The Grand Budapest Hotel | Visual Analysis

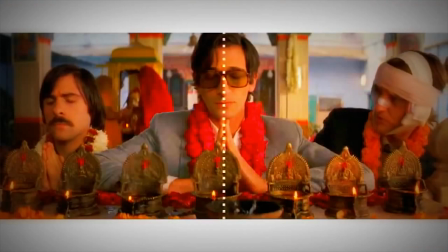Wes Anderson. You may know him as that guy who uses symmetry in just about every shot throughout his films.
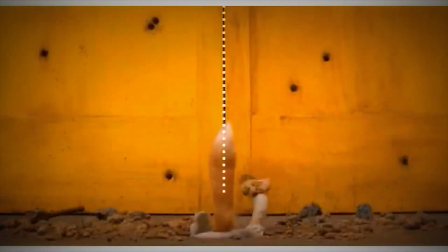I find that either you love him or you hate him. Much of his criticism derives from the opinion that his films are too quirky and too fake.
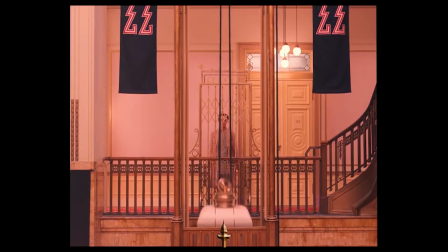However, I believe that his films are more like a painting of moving images unfolding right in front of our eyes.
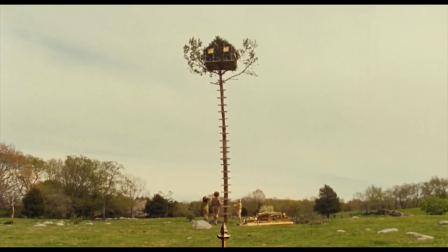I would like to propose that there is much more going on in Anderson's work beyond just an OCD-like obsession for a centered frame.
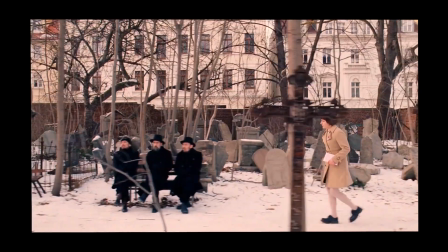In this video essay, I will argue that Wes Anderson's latest film, The Grand Budapest Hotel,
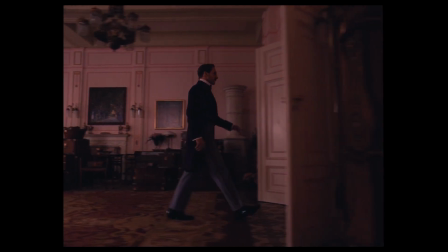manipulates the objects within the frame and even the frame itself through the use of visual cues that we discussed in class,
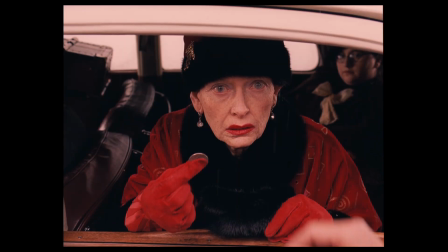including color, form, and depth, to develop the relationship between Monsieur Gustave H., the hotel concierge,
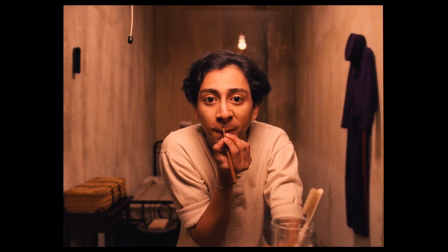Zero Mustafa, the immigrant lobby boy, and Agatha, the village baker.
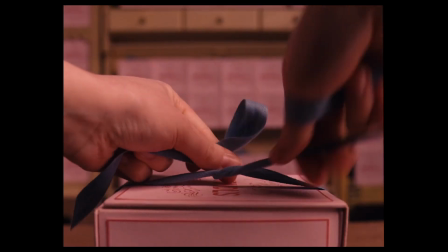To make sense of all of this on a cinematic level, we need to understand a fancy word called mise-en-scene, which is basically just everything in front of the camera.
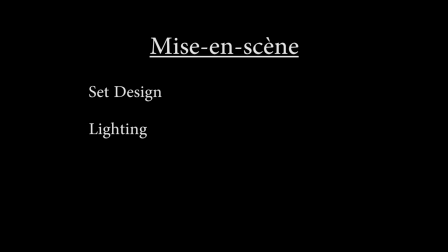Elements like set design, lighting, space, composition, costume, makeup, acting, film stock, and aspect ratio are all parts of mise-en-scene. For this visual analysis, we are only going to focus on four of these.
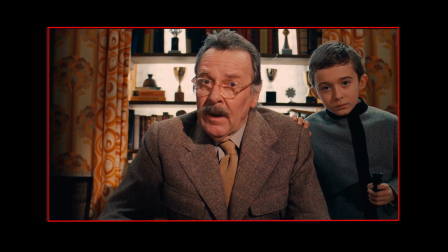The Grand Budapest Hotel is unique in that it is one of the only movies that changes the shape of the frame,
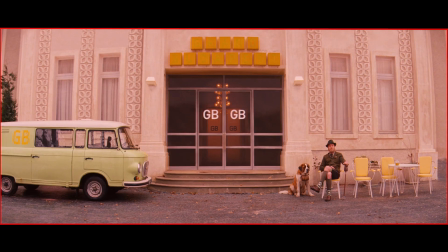or aspect ratio, to establish the four main time periods in which the story takes place.
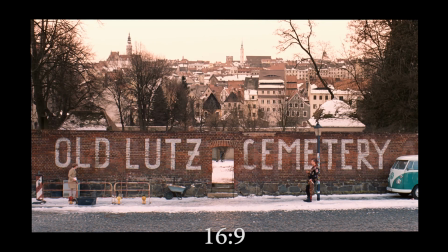We begin with a standard 16x9 frame to establish present day and 1985,
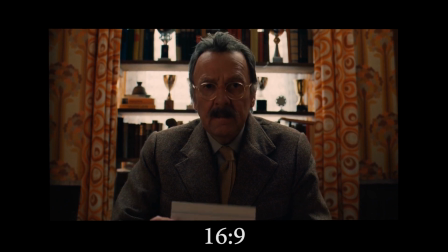a visual cue for the rise of the modern widescreen standard that we see today.
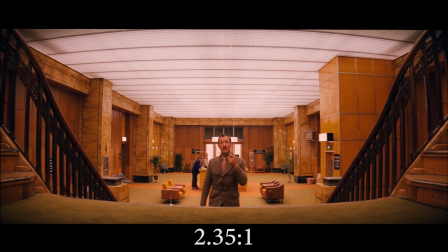The film then switches to an anamorphic 2.35 to 1 widescreen aspect ratio in 1968.
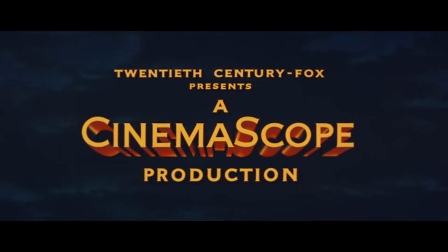This is a visual cue for CinemaScope, a film presentation format which was popularized during the 60s.
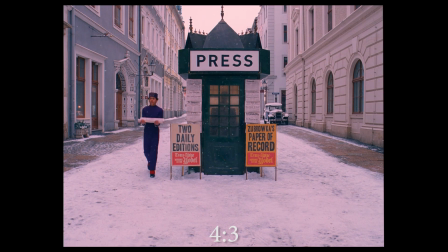The majority of the film takes place in a more modest 4-3 aspect ratio to set us way back in 1932.
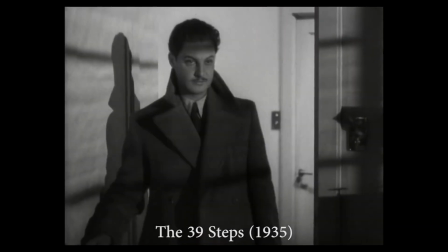Anderson likely chose this frame to make the viewer feel as though we were back in the classical cinema era of the 30s.
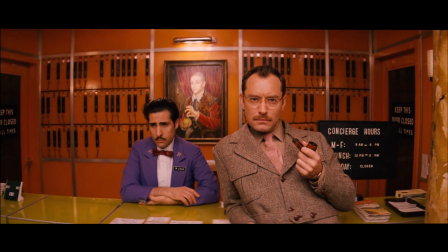Through these different aspect ratios the stage is now set for us to jump between timelines and
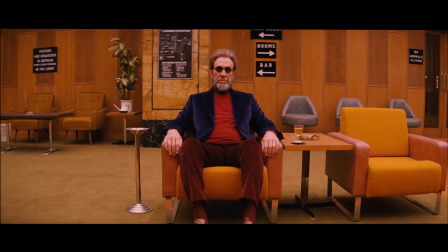they allow the older Zero to act as a narrator as he develops the stories between him,
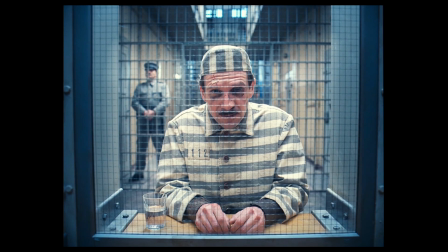Monsieur Gustave, and Agatha.
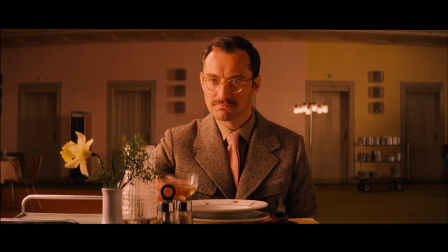Throughout the film there are some really great uses of light and color to show the relationship between the three central characters.
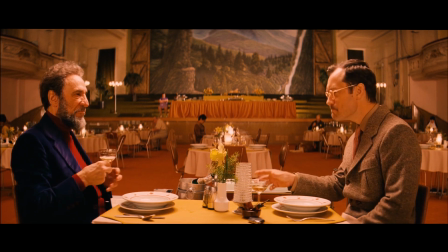The movie begins with a much older Zero Mustafa recounting his tale.
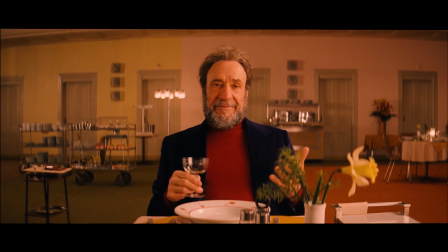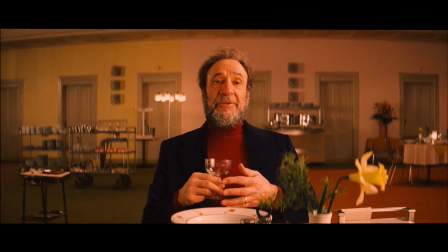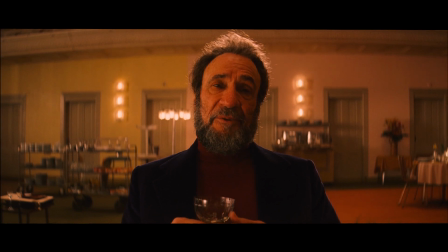The camera moves in and the lighting becomes much more dramatic. Warm lights turn on behind his head and we cut back to the story of Monsieur Gustave.
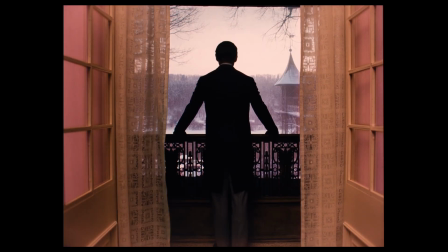These lighting and color cues signify Zero's fondness for Monsieur Gustave and how he enjoys retelling the experiences they shared together.
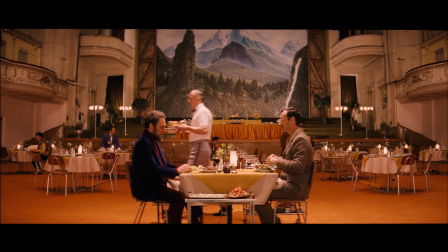We see these lighting cues happen once again at the dinner table between the writer and the older Zero later in the film.
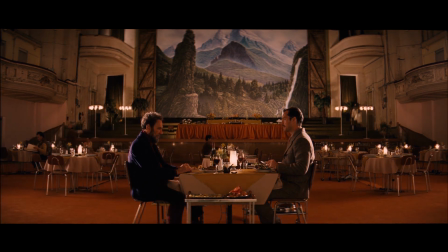However, this time, they are discussing the love of his life, Agatha.
He was crying.
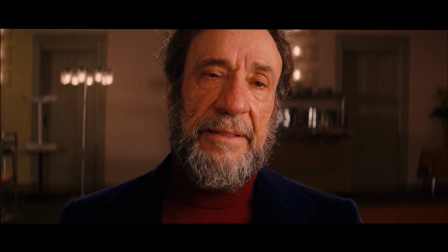You see, I never speak of Agatha because even at the thought of her name, I'm unable to control my emotions.
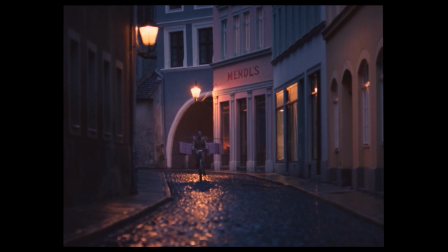Although Agatha is an Irish immigrant, she is seen with a birthmark on her face in the shape of Mexico,
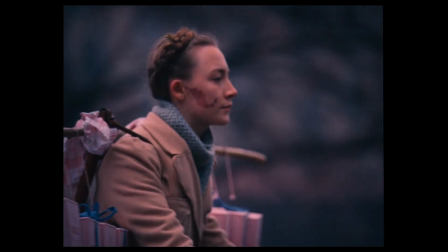a visual signifier, especially to American audiences, that the immigrant couple was meant to be.
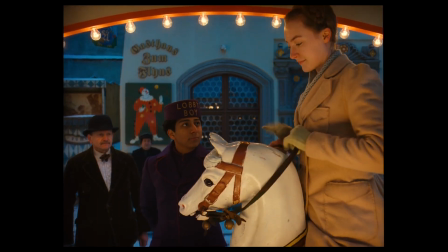While recounting his story, Agatha is seen in a close-up with soft focus.
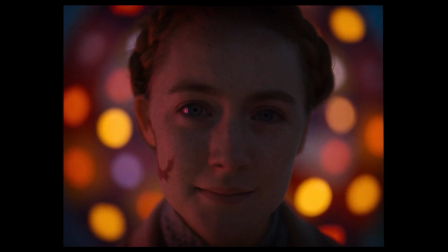Warm circular lights revolve around her head to signify that she is the center of Zero's world, whole and pure.
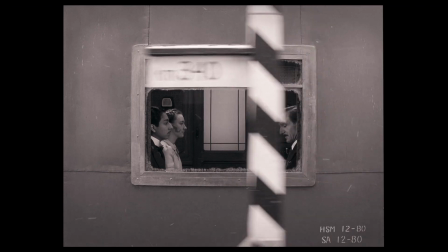Both of these warm, colorful, and soft-lit scenes are later contrasted near the end of the film when Monsieur Gustave, Zero, and Agatha are riding the train.
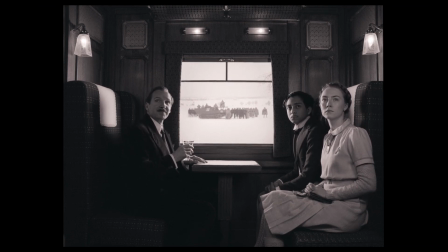Well, hello there, chaps. We were just talking about you. Documents, please. With pleasure.
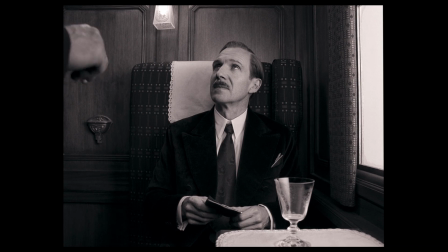They are stopped by the army, and Monsieur Gustave is taken outside and killed. This is the only black and white scene in the film.
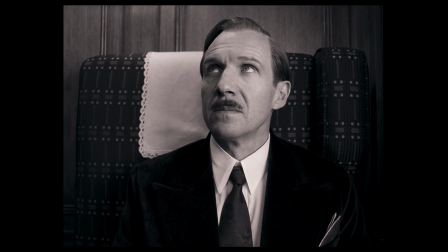The color is literally drained from the narrative to represent one of the darkest days in Zero's life.
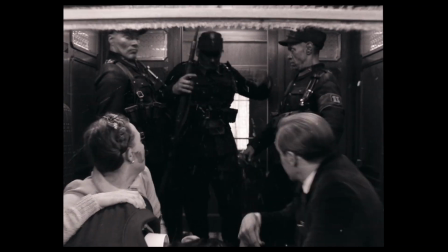The day that his mentor and best friend is shot dead.